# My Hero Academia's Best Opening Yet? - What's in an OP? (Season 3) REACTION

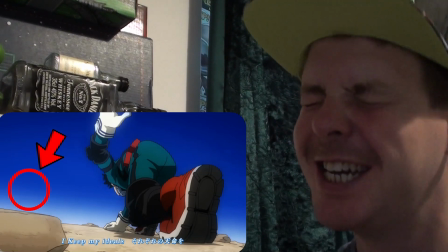(4:03)
Deku has finally succeeded in All Might, and now he needs to learn how to move forward without leaving his hero beside him,
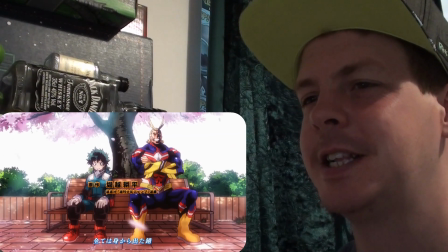(4:09)
which is where this story arc is ultimately going to leave him and this op spends
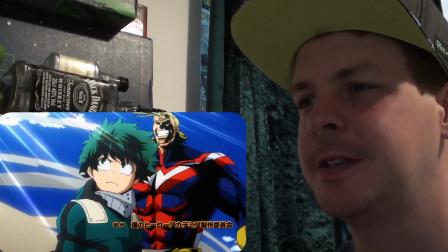(4:14)
a lot of its runtime reinforcing that idea the very next shot shows a young all
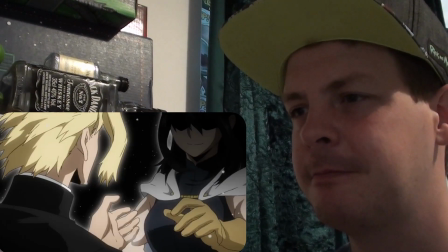(4:19)
might accepting his quirk one for all from his mentor nanashimura with a
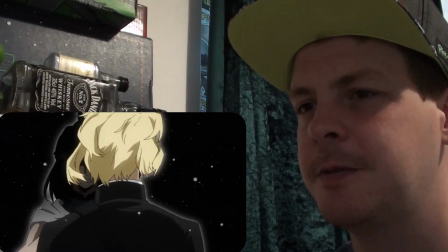(4:24)
3d rotation of the camera representing this turning point for them this passing
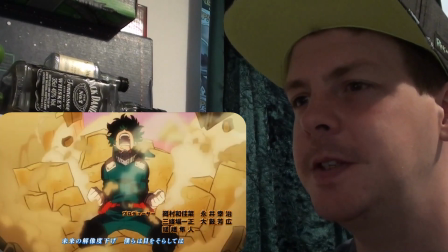(4:29)
on the torch the rotating camera is a consistent motif throughout this op
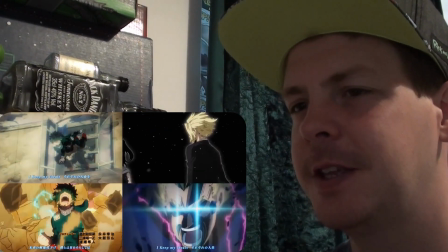(4:34)
there are four rotating shots in the opening and all All of them focus on either
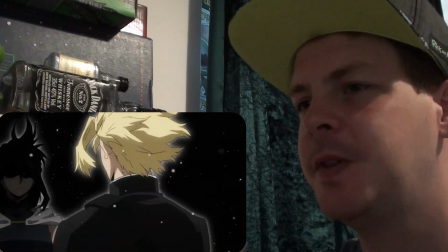(4:38)
All Might or Deku. Every time the camera moves in this way, it shows the transition of One For All's power between them.
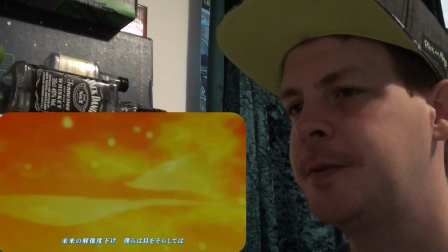(4:46)
And that's not the only visual motif in this OP. There's also an extreme focus on eyes,
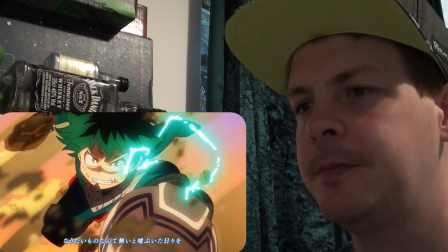(4:53)
and not just with the obvious zooms in and out of Deku's eyes that begin and end this opening sequence.
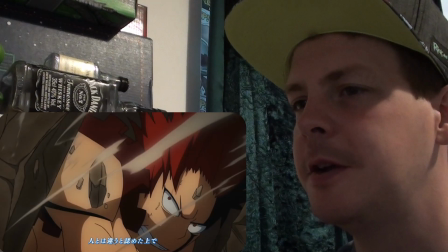(4:59)
There are a lot of cuts, too and away from close-ups on various characters' eyes,
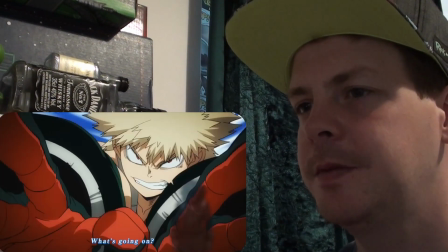(5:04)
Which represent the willpower of these heroes and villains constantly just like I will
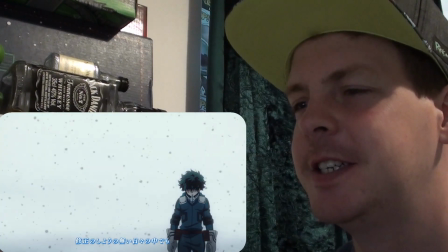(5:11)
We don't see his eyes,
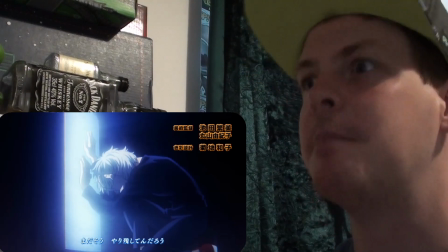(5:13)
but we do when he regains his will to fight The same goes for Shigaraki in these shots and there are two characters whose eyes
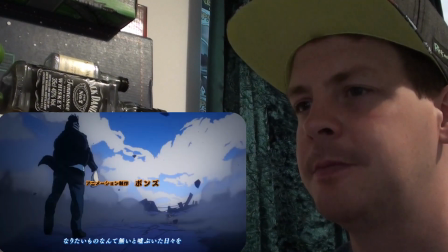(5:21)
we don't see at all All for one who is blind and on his last legs and Nana Shimura who is dead Yeah,
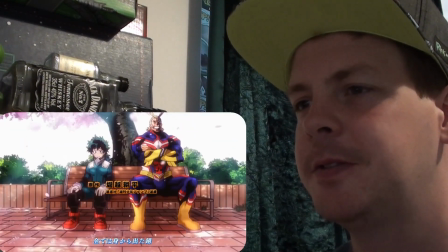(5:28)
and then there's all night whose powers are reaching their limit We only see the glint
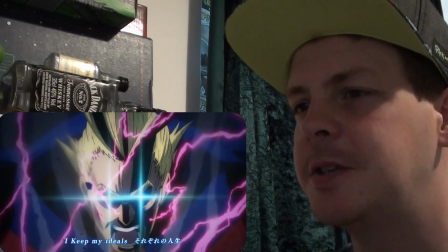(5:33)
of his eyes one time during the final confrontation with All for One,
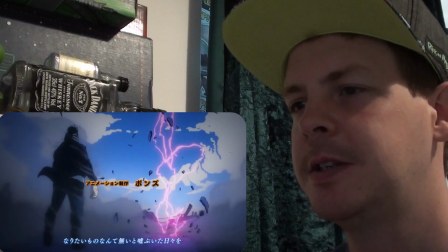(5:38)
which is his last moment acting as a hero.
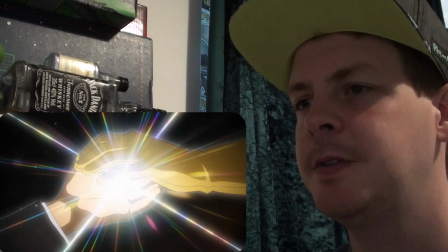(5:40)
To hammer that home just a little bit harder, we jump from All Might with his mentor to All Might with his protege, sitting on a bench under a blossoming cherry tree.
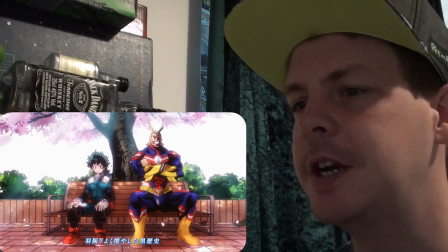(5:48)
Generation to generation. It's a nice, uplifting, happy image, which is weird because it's clearly based on a decidedly somber manga.
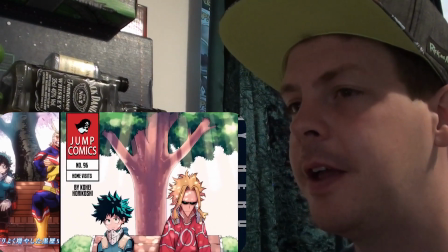(5:56)
Oh! Chapter 96 of the manga opens with a color splash page featuring Deku and a
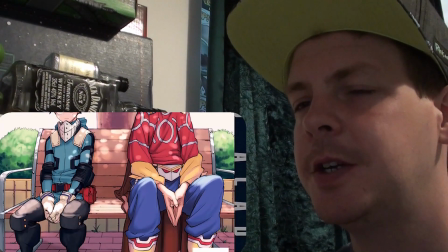(6:02)
deflated All Might sitting somberly on a park bench under a more green tree next to each other.
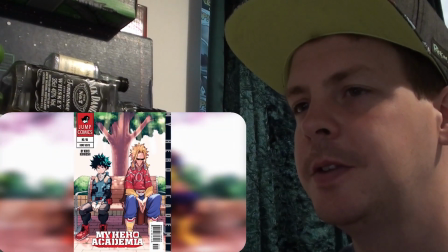(6:09)
The page marks a farewell to the symbol of peace who loses his powers after...
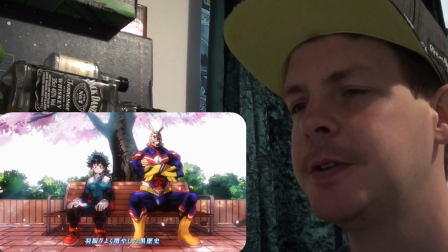(6:14)
Well, we'll get to that. The pink sakura blossoms are associated with spring in Japan while green leaves are more associated with summer.
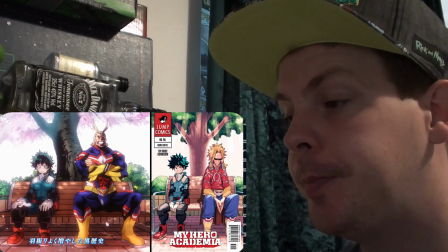(6:21)
So the shot in the OP is clearly a before picture to the manga covers after.
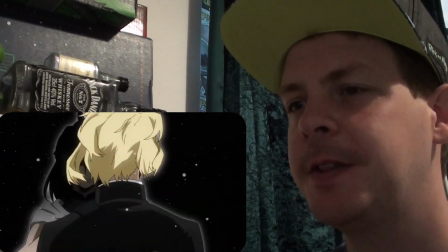(6:26)
And I wouldn't be surprised in the slightest if in the last episode of this core they change the op to replace the shot with that
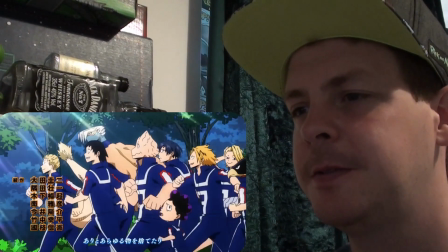(6:34)
cover but that's enough about deku and all might for now we jump from them to the rest of class 1a out for a run in their gym uniforms
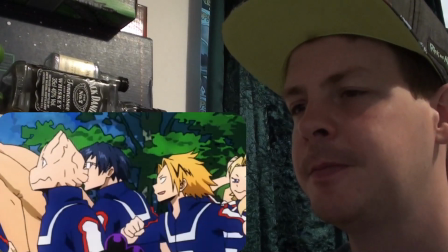(6:41)
for the most part the kids are just running but aoyama true to his narcissistic character stares
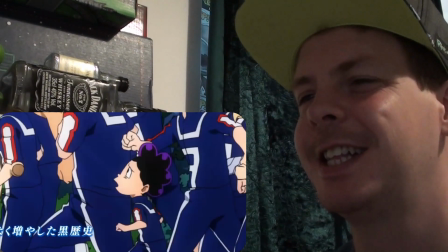(6:47)
directly into the camera the whole time and we see an exhausted mineta turn and start drooling when the girls
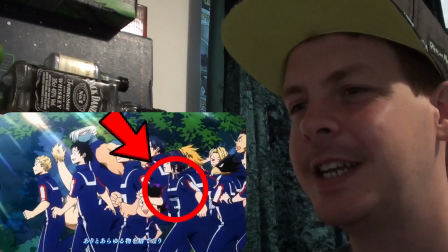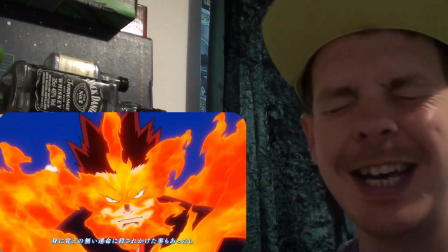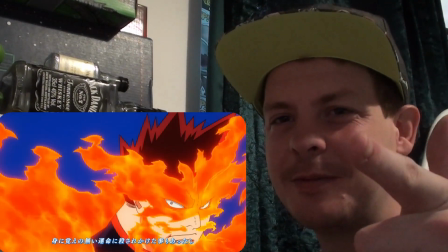(7:05)
do the next OP where she's just like posing with the gloves at the end like that.
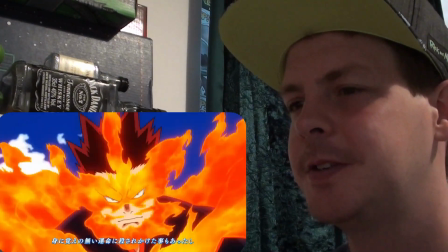(7:12)
Endeavor.
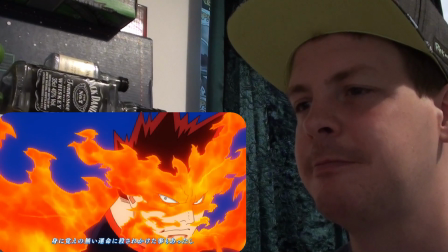(7:16)
A third motif which I believe is meant to hint that Endeavor will take All Might's place after he loses one for all.
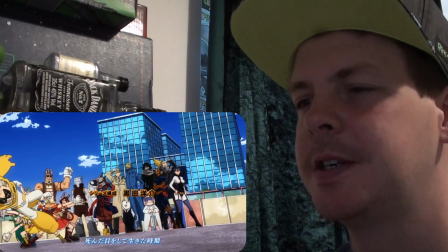(7:24)
At any rate we move on from him to the other pro heroes.
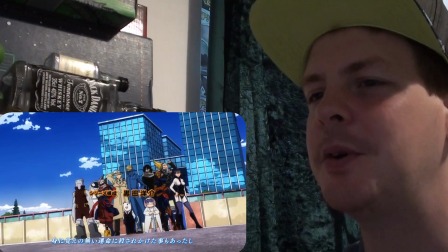(7:27)
This is a very dynamic shot with edge shot on the wild wall, pissing coogers, jumping in to strike a pose,
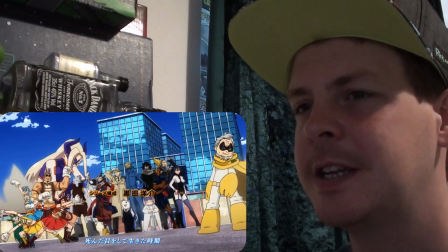(7:33)
then Gran Torino sliding into place as Mount Lady embiggens herself to fill out the top part of the frame.
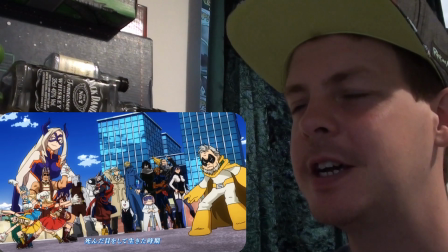(7:39)
We don't learn a lot about the individual characters from this,
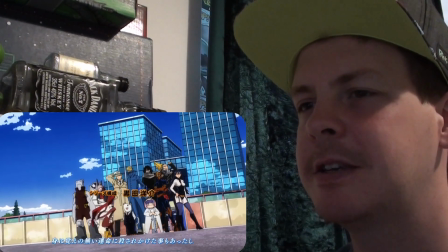(7:43)
but we can instantly tell who actually works at UA because they all stand in the school while everyone else has to move into position.
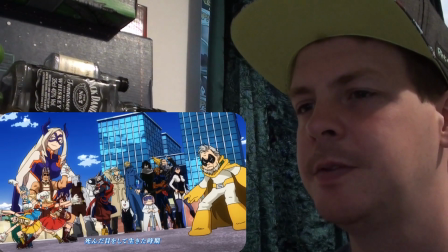(7:51)
The heroes do strongly contrast with the villains, though, who are introduced by Dabby's blue flame instead of in red,
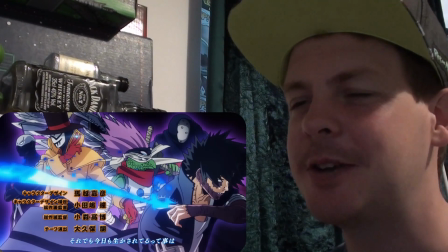(7:58)
and who take up a more intimidating I got that from Nook's Taku, I'm sorry. Here's a t-shirt that says Dabi are the haters.
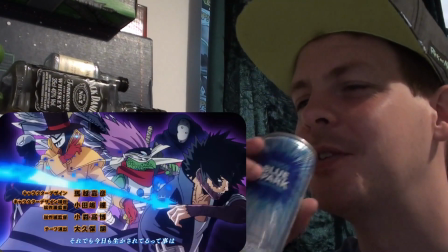(8:08)
Close right.